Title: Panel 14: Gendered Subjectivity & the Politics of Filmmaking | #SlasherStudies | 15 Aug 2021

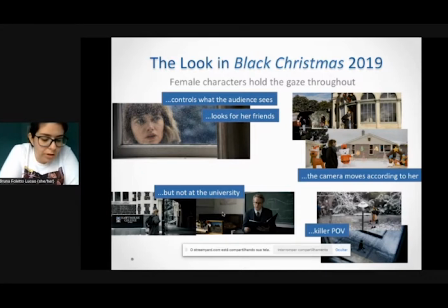During this point-of-view shot, the female characters are shown as small and their power is diminished
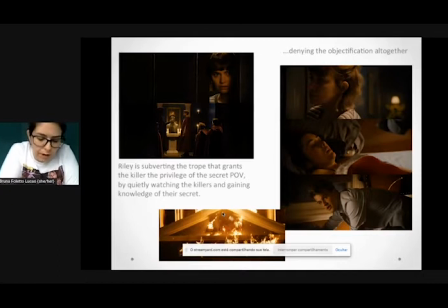During the party at a frat house, Riley peeks through an open door and sees a secret hazing ritual Here, Riley is subverting the trope that grants the killer the privilege of the secret POV By quietly watching the killers and gaining knowledge of their secret
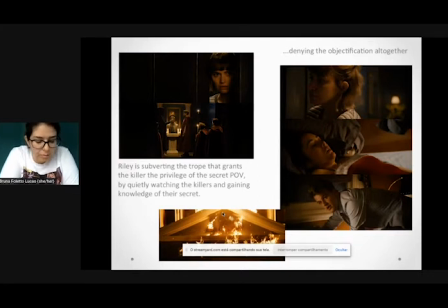Therefore, Riley's gaze is the prevalent look in the film instead of the killers In the same sequence, Riley's gaze interrupts Helena's potential rape. Here, her look is not sexualizing or objectifying the characters, but denying the objectification altogether.
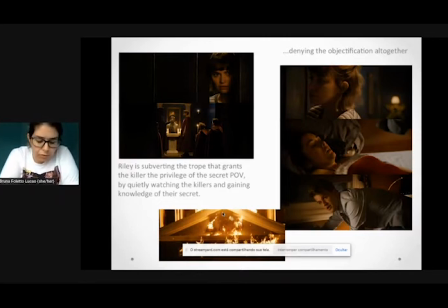In the film's climax, when one of the killers is about to attack Riley, Professor Gelson urges the other killers to see no evil boys, whereupon all of the young men use the hood of their capes to hide their eyes.
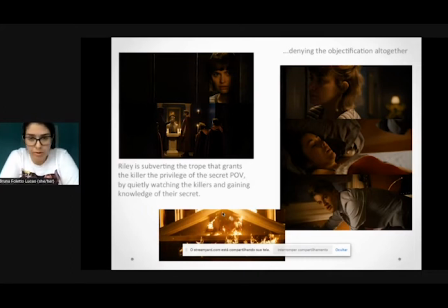Here the film is once more highlighting the fact that they do not possess the look As it is the lack of vision that is their downfall As they are unable to see the army of women coming their way
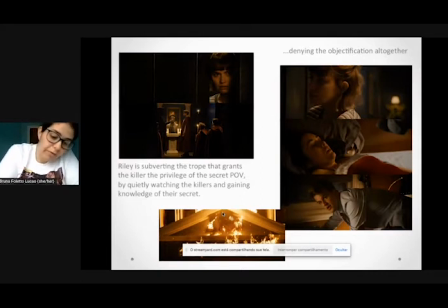The film ends pretty much like the previous one The killers are dead and the survivors stand in line Almost like an army alert should the killers come back to life Similar to Kelly's point of view at the end of 2006 film,
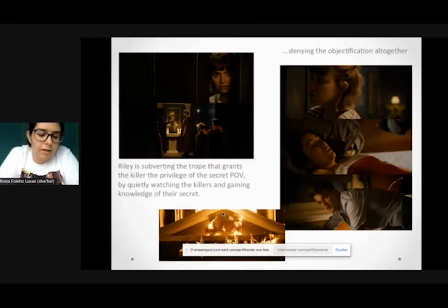here the film ends framing Riley's eyes as she looks at the burning front house.
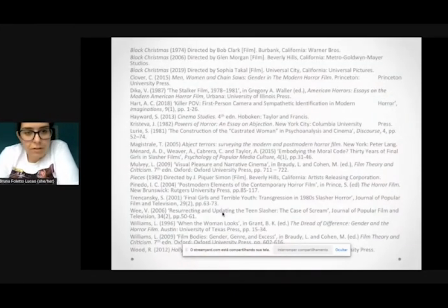Those are some of my references and thank you very much. Okay, thank you, Bruna. So, our next speaker is May Santiago, who's a film scholar and a micro budget filmmaker. Her work focuses on using cinema as a cultural study tool for undeveloped film economies in the Caribbean. She possesses a Bachelor of Fine Arts in Film Production from the University of Central Florida, where produced Little Girls in 2013 as her undergraduate theses film as part of a study of teen films and the effect they have on female teen societies. She also possesses a Masters of Fine Arts in Digital Entrepreneurial Cinema from the University of Central Florida, where she created Night Gaze in 2017, a visual album based on music video theory to depict a young women's visceral experience with depression. Her work has screened across the United States, including the Brooklyn Women's Film Festival, Tampa Bay Comic Con, Florida's undergraduate research conference, Orlando Film Festival, and more. May currently runs a foreign horror-based podcast, sorry, she hosts and writes, Horrorsperia. She is pursuing a PhD at George Mason University's Cultural Studies Program, with a focus on Puerto Rican cinema and nationalization of its archives. So, May, when you want to start, thank you very much. Thank you so much, Erica, and thank you to the organizers for having me as well as the really incredible people I'm sharing this panel with. I know a lot of their work and they are really awesome, so I am very intimidated, and let's get started. All right, one second, please.
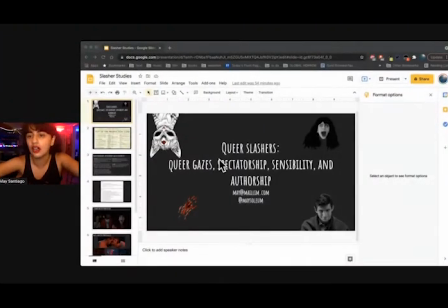All right, hopefully you can see this and we will get started.